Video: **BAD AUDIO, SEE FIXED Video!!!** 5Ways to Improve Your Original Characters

This is definitely something to keep in mind when developing your story, and also a great way to create a memorable twist for your narrative, or create interesting characters that do not fit into a normal archetype the audience has come to expect. You can also point out how a character or characters do not fall into what is expected of their demographic, but still have a character design that reflects their personalities.
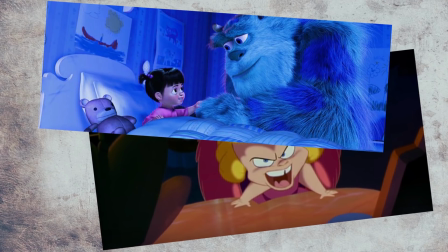[4:35]
Things like a cutesy villain, kind monsters, or dogs that can read can all be visually represented,
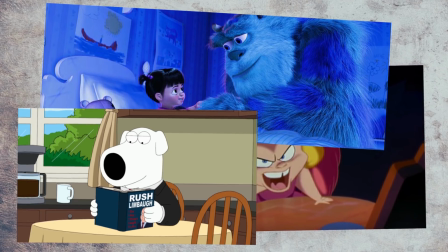[4:43]
but still subvert certain expectations that the audience may be used to.
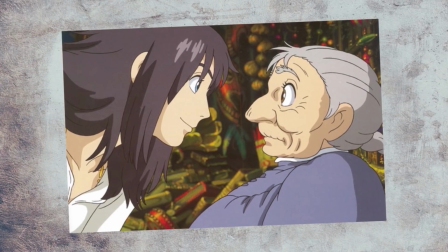[4:47]
Sometimes all it takes to push a normal character into a truly memorable one is to add that unexpected twist.
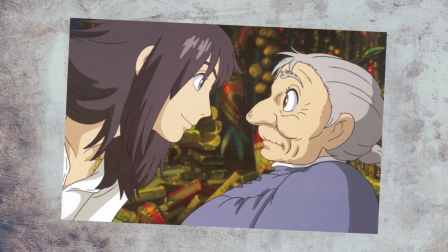[4:53]
Number 3. Strong silhouettes. I brought this point up in my posing video, but it's also a really helpful point to keep in mind for character design as well. If you're looking to give your character a memorable look, one thing that can help is using silhouettes.
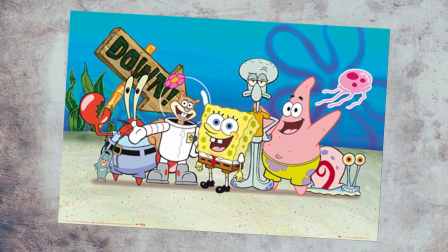[5:10]
In your cast of characters, it should be easy to differentiate each of them in a lineup quickly.
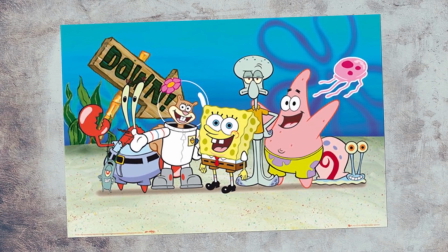[5:15]
If you have too many characters that look the same or similar, it will result in similar silhouettes as well.
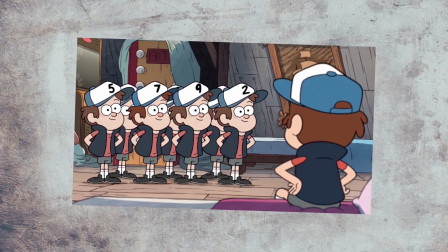[5:21]
This will make picking them out of a crowd harder, or may end up hindering the audience from
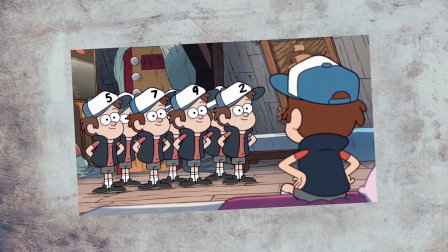[5:26]
remembering who is who or confusing characters for each other from scene to scene or panel to panel.
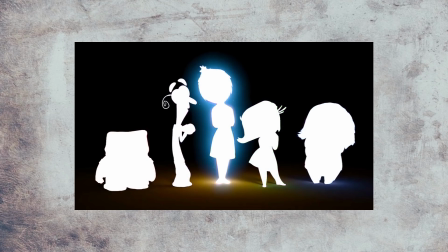[5:31]
Having distinct and interesting silhouettes really help the audience pick out a character in a crowd and tell at a glance who is doing what. Ways you can change up the silhouettes from character to character is to mess with height, weight, body structure, posture, clothing, accessories, and hairstyles, to name a few.
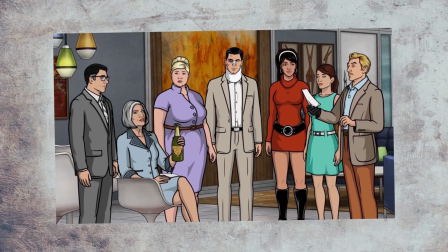[5:49]
Even if you're going for a more realistic style of anatomy, there's plenty of ways to change up a silhouette and make a character stand out.
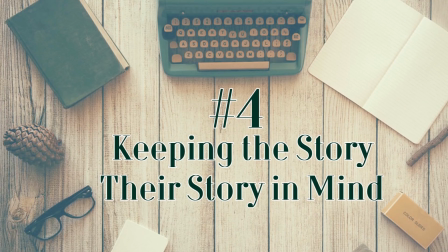[5:57]
Number 4. Keeping the story, and their story, in mind.
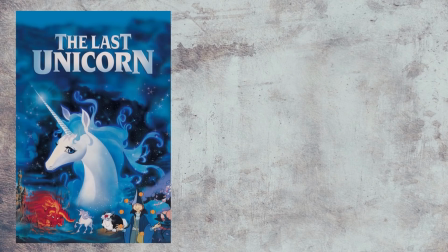[6:03]
So what's your story about? Is it a high fantasy adventure? A comedic steampunk western?
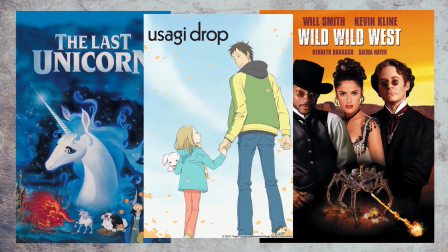[6:09]
Is it slice of life, all about little moments and big emotions? Then let the audience know all about it just from your design work alone. Your characters should reflect the story and enhance the viewer's understanding about what kind of experience they're in for.
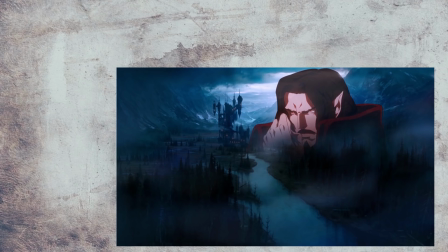[6:23]
If you have a lot of harsh edges and drastic shadows on your characters,
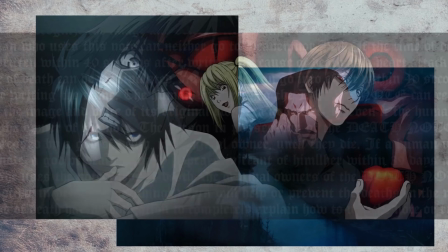[6:27]
chances are it's not going to be a lighthearted rom-com, but rather something like a horror or psychological drama instead.
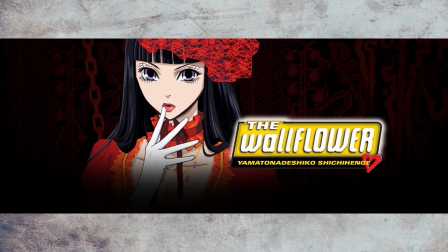[6:34]
I mean, you could definitely try to make it work. The Wallflower does just that, and uses the contrasting style for really great comedic effect. So keep that in mind when deciding how you want your story to look and feel. Is the story about something that you can apply some aspect of to the style, like the ocean or graffiti?
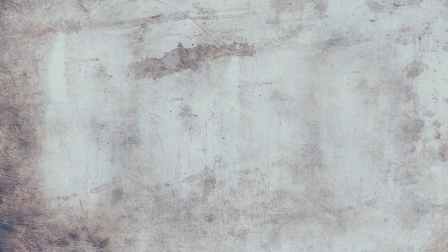[6:53]
Another aspect of story to keep in mind is what your character's personal story is.
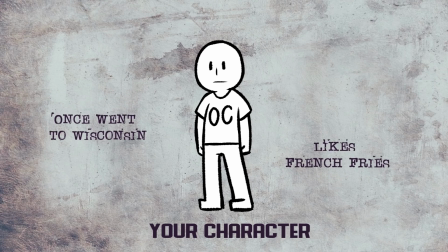[6:58]
These are all the private notes on your character that I talked about in the first video, your Wisconsin French fries stories, if you will.
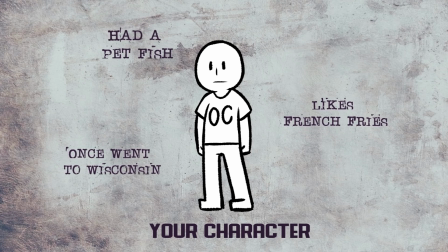[7:06]
But rather than writing them out in a bio, you're going to apply them straight to the character.
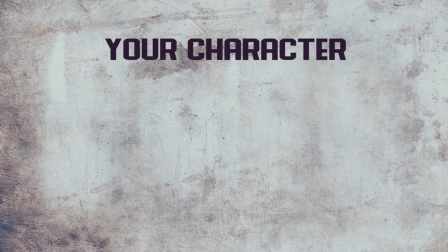[7:11]
What makes them who they are? What were they doing before the main story? What will they be doing during it?
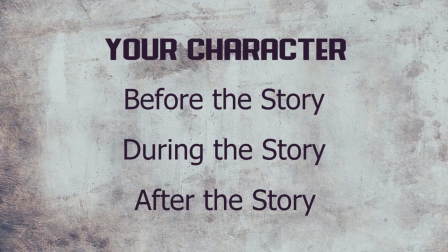[7:17]
And where will we leave them at the end? Know them inside and out, take all that you learn and apply it to their design.
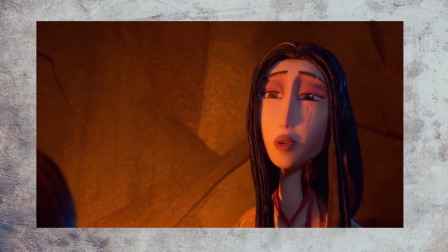[7:24]
Maybe they have a scar from some incident before the story that helps show off a part of their past trauma or dangerous lifestyle.
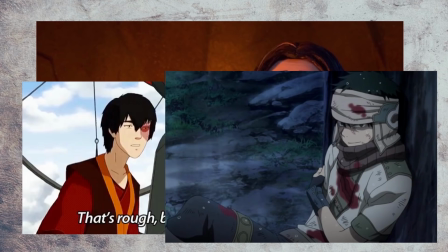[7:31]
Or maybe they get it during the story by being injured for someone else's sake.
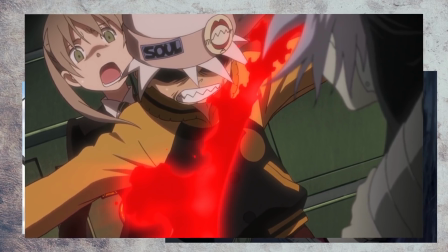[7:36]
Is it in line with their character, or is it something that came about because of some important change within them?
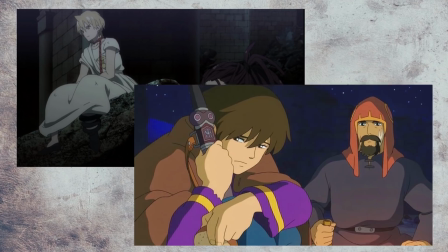[7:43]
What's their background? Were they royalty and now they're on the streets? Would they still have some memento from their past or still retain their regal demeanor?
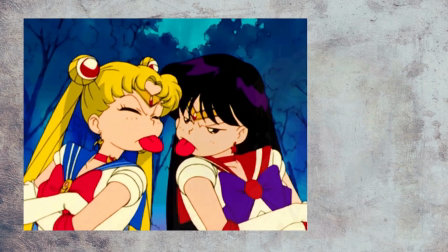[7:51]
You should also consider their story arcs as well. Do they start out as a brat and become more mature and reliable?
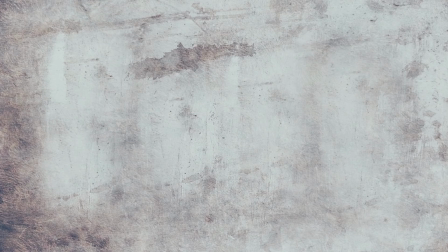[7:58]
Do they start out cocky and lose their nerve? How would any of these changes affect the character's design?
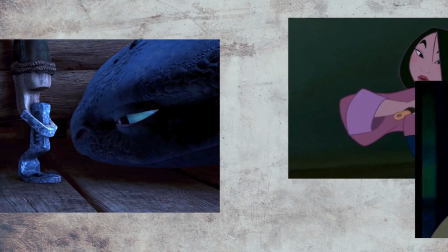[8:04]
Does the change shift their style of clothing? Do they lose a limb? Does time pass and they grow up?
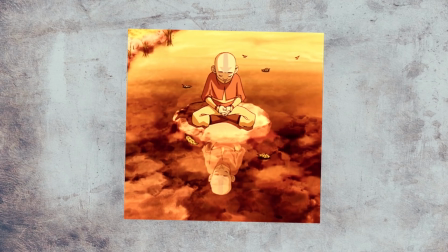[8:10]
Finally, how do they dress? Are they a member of a specific culture or practice a specific religion that they would showcase in their dress or mannerisms?
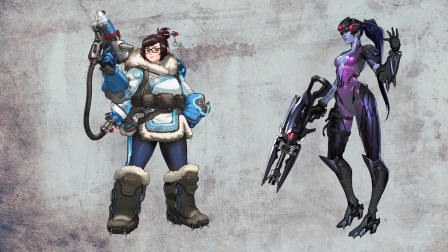[8:19]
Are they modest, or do they like showing some skin? Do they dress their age?
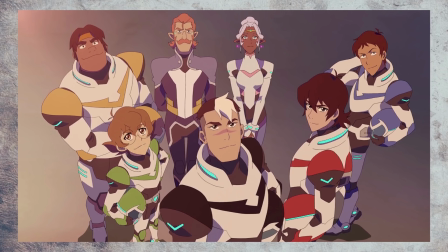[8:24]
Do they have a uniform, and how do they change it up from everyone else's? How does the world they live in affect how the people dress?
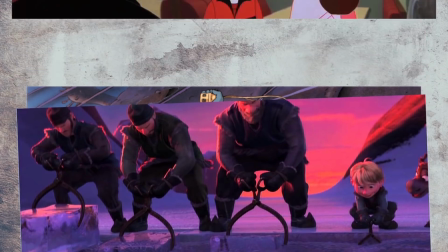[8:31]
Is weather a factor? Are they tied to a specific time period? Understanding costuming is very important in character design and visual storytelling, so important that it's getting its own video.
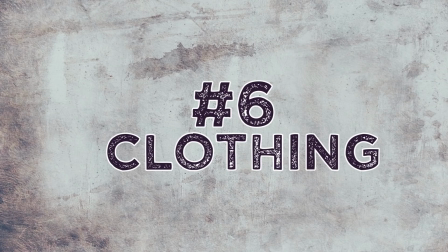[8:43]
For now, just consider it an honorary number 6. And number 5, interaction.
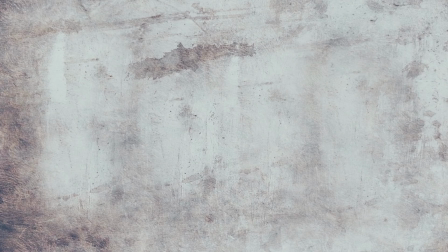[8:52]
So you have a character.
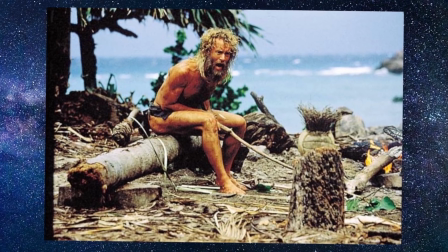[8:53]
Unless they live in an absolute void or get castaway status stranded, they will need to interact with other characters throughout the story at some point. These interactions can really make or break a character and even influence the audience's reaction to the story as a whole.
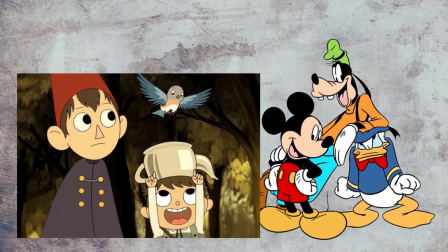[9:08]
There are some characters that are iconic together, some that are best when they share the screen, and some that just don't work without the other.
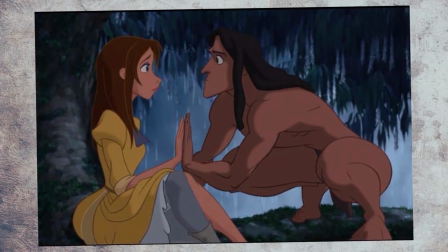[9:16]
Some character interactions are the driving force of the story, and some create unforgettable moments that stick with the audience.
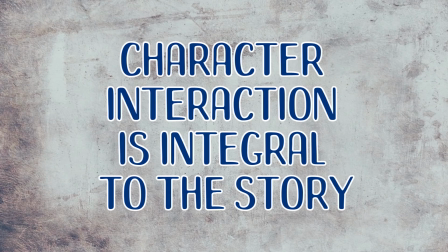[9:23]
Character interaction is integral to the story. Understanding how a character can change and grow throughout interaction can not only improve the writing of the story, but also make your characters much more compelling and interesting overall. So really think about what makes a character interaction important and interesting to the progression of the story, as well as what will help mold them into who they will be at the end of the story. Take Finding Nemo, for example.
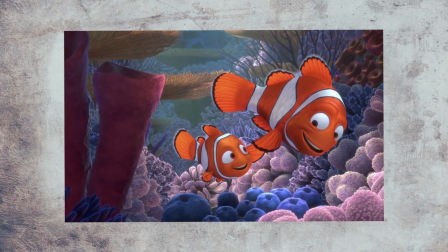[9:50]
Throughout the movie, Marlin meets many characters and undergoes a lot of changes.
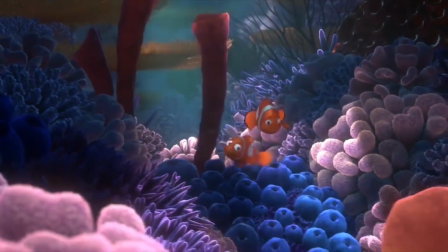[9:55]
In the beginning of the film, it's clear that he is an overly protective father.
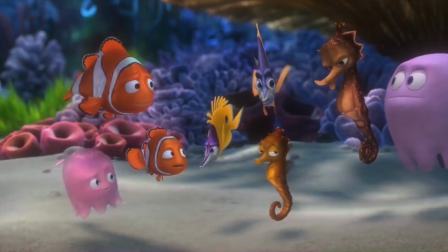[10:00]
He is overbearing and constantly worrying. His interactions with Nemo and the other parents on the reef show this.
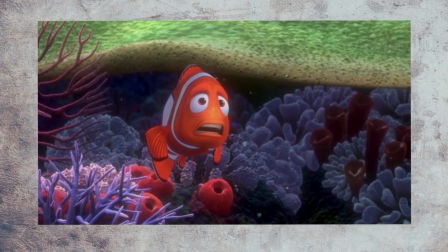[10:07]
It is only after being separated from his son that Marlin is forced to interact with many other fish and animals,
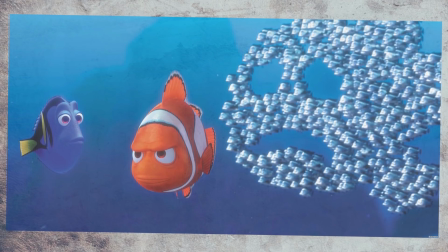[10:13]
ones that end up changing his disposition over time.
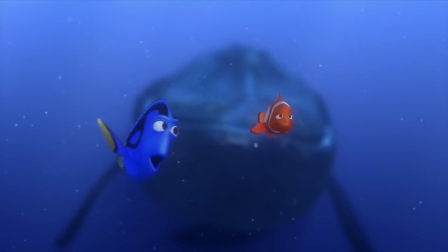[10:16]
He meets the forgetful but lovable Dory, he faces a support group of sharks,
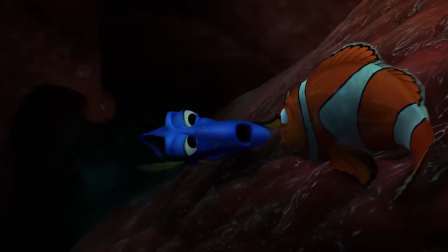[10:22]
a laid-back sea turtle, and a helpful pelican to just name a few. Throughout his journey, he learns patience, how to trust the judgment of others,
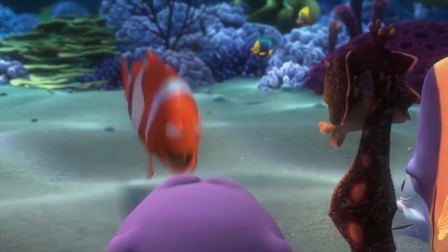[10:31]
how to go with the flow, and ultimately how to understand how to let go of his old ways.
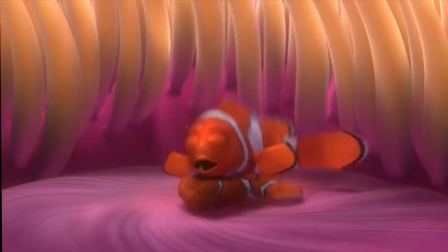[10:36]
Marlin is changed due to these interactions, and by the end of the movie,
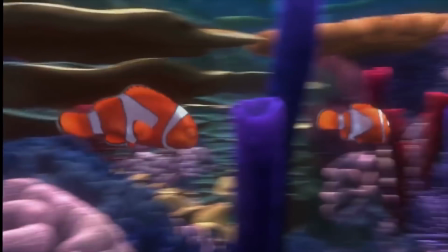[10:40]
although he ends up in the same place, he has clearly evolved past who he was at the beginning.
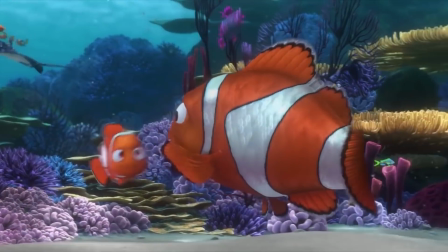[10:46]
In part, this was due to being pushed into extraordinary circumstances,
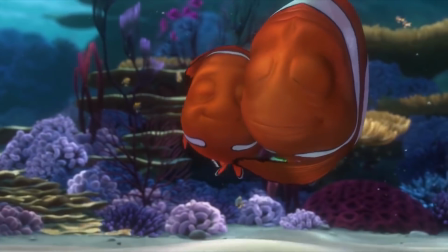[10:50]
but it was mostly due to who he met, what he learned from them, and how they interacted with him.
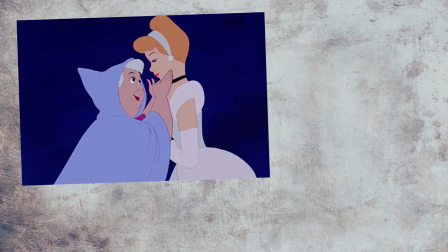[10:56]
Keep in mind that not all characters will interact in the same way either.
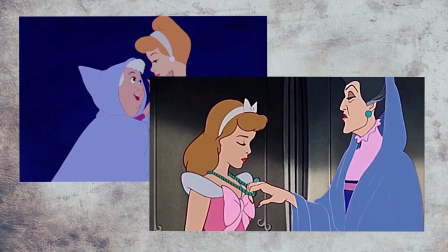[11:00]
Relationships and power dynamics will often influence the way characters react to each other,
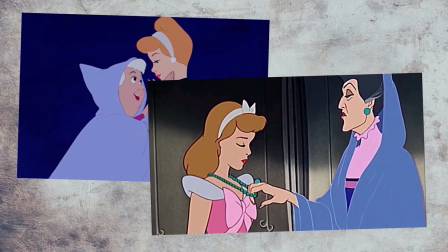[11:05]
and it is your job to effectively show this off to your audience as naturally as you can.
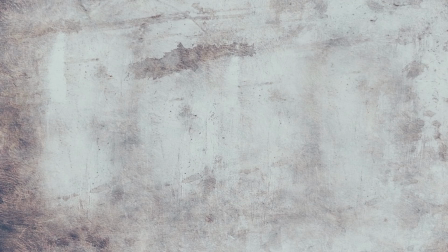[11:09]
It isn't enough for you to have the characters state that they are best friends,
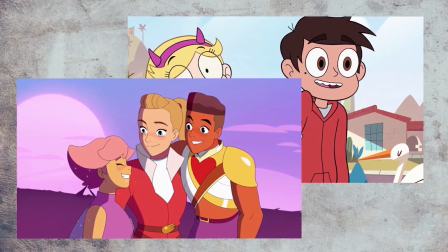[11:14]
but to show them acting that way as naturally as you can through their screen time together.
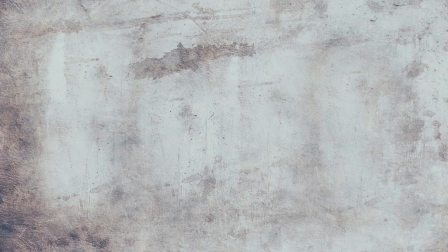[11:19]
Also note that a character interaction doesn't need to include any dialogue at all.
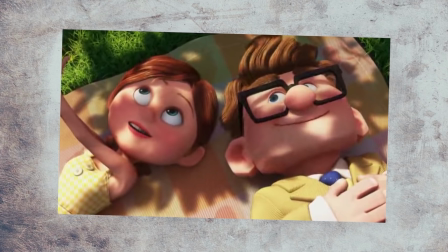[11:25]
Simple visual cues and framing can really drive the point home, and in many situations, they can even be more effective than speaking.
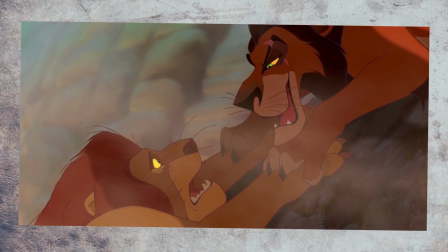[11:32]
Even something as simple as moving the angle of a composition can add more context to an interaction.
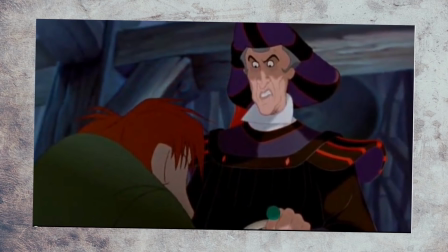[11:38]
Changing the camera shot or tilting the angle can help portray the mood of whatever interaction is taking place, or even manipulating lighting and reflections.
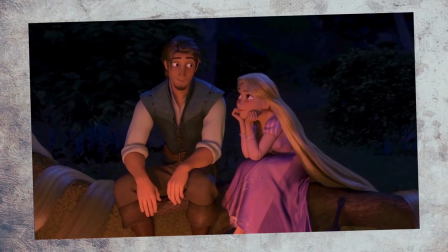[11:48]
These are all tools to help you deliver the most impact when showing off an interaction between characters.
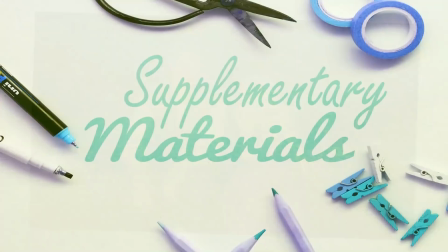[11:53]
It's all just a matter of discovering how to use them effectively. And finally, I'll leave you all off with some supplementary materials.
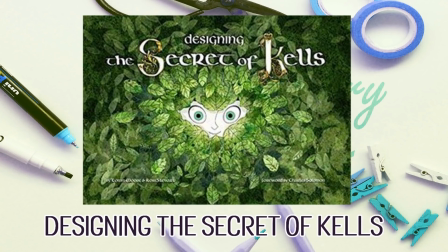[12:01]
First, I have Designing the Secret of Kells. This book is absolutely breathtaking,
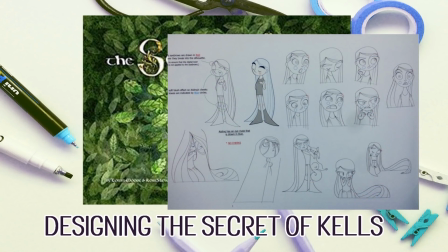[12:07]
and if you really want an in-depth look into fantastic examples of shape language and designing the visuals around the story's overall concept,
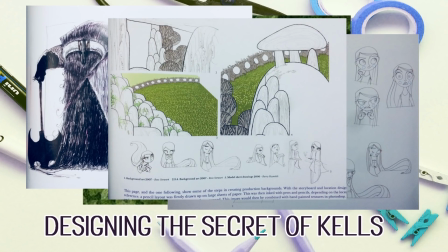[12:15]
this is the book for you. The designers at Cartoon Saloon really run with the visual style of illuminated manuscripts and medieval tapestries,
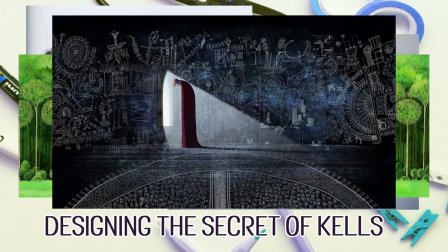[12:23]
but adapt them into a really appealing animation style.